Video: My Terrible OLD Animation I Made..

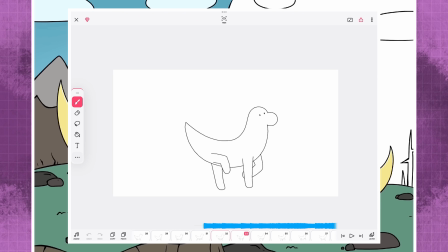First was the very first scene of the dinosaur character running across the screen. I think even though the walk animation isn't perfect, I gave it personality. I could have just given a basic walk cycle, but I gave him this really unique walk, and it's so fitting and fun for his character.
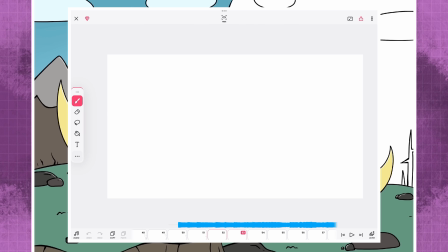I also like that I did it just before the title card for the animation. It's a really nice first scene that goes into the title.
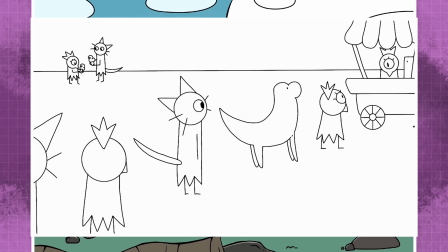Second was this establishing shot for all the different characters. Like I said before, they all look so unique, but the dinosaur character in particular stands out from the rest, which is good as he's the main character.
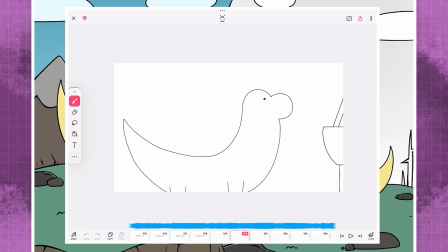Third, I like the scene where the dinosaur's looking up at the vanilla flavor of ice cream, only for the bird creature to just pass him the vanilla ice cream, as there's no other option in their colorless village. The dinosaur's reaction just looks really cute and silly, so I appreciate this scene for that.
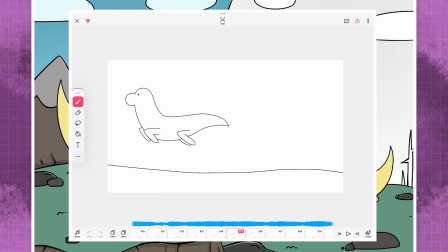Next, I love his journey up to the mountain. Like, even though I criticized the walk animation, I still think it's a nice scene.
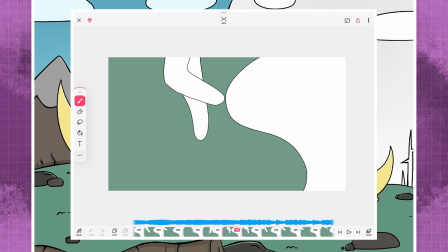I also like it when he crosses the colorless area to the colored area. It's a really cool up-close shot of him walking through it.
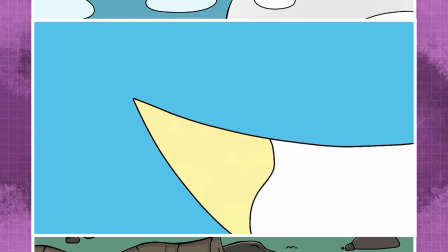And, of course, as I said before, the transformation scene of him becoming yellow is really nice too. And that's it for my thoughts on this old flip clip animation of mine. In the end of the day, even though I was very critical, I do like this animation. It's fun to look back on, even with all the animation errors or simply just bad animation.
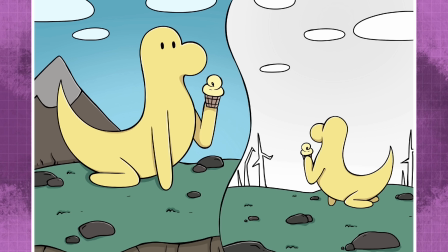I hadn't went through animation school yet, so there was a lot I didn't know about animation.
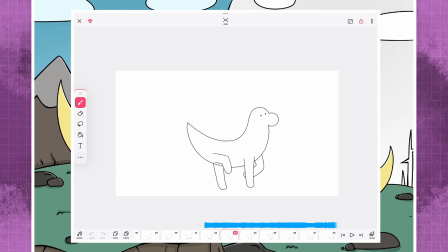But even so, I did sorta cook with certain scenes. Sorta. Anyways, that's it for this video. Tell me if you have any old animated projects in the comment section. I'd love to hear about them. And, as always, please subscribe and like my video as it really helps my channel out a ton.
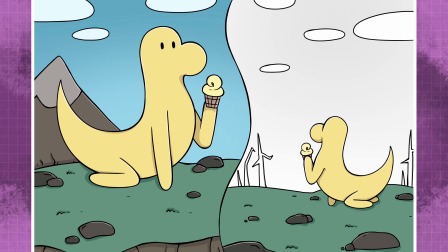It's been Leamon, thanks for watching, and I'll see you guys all next time.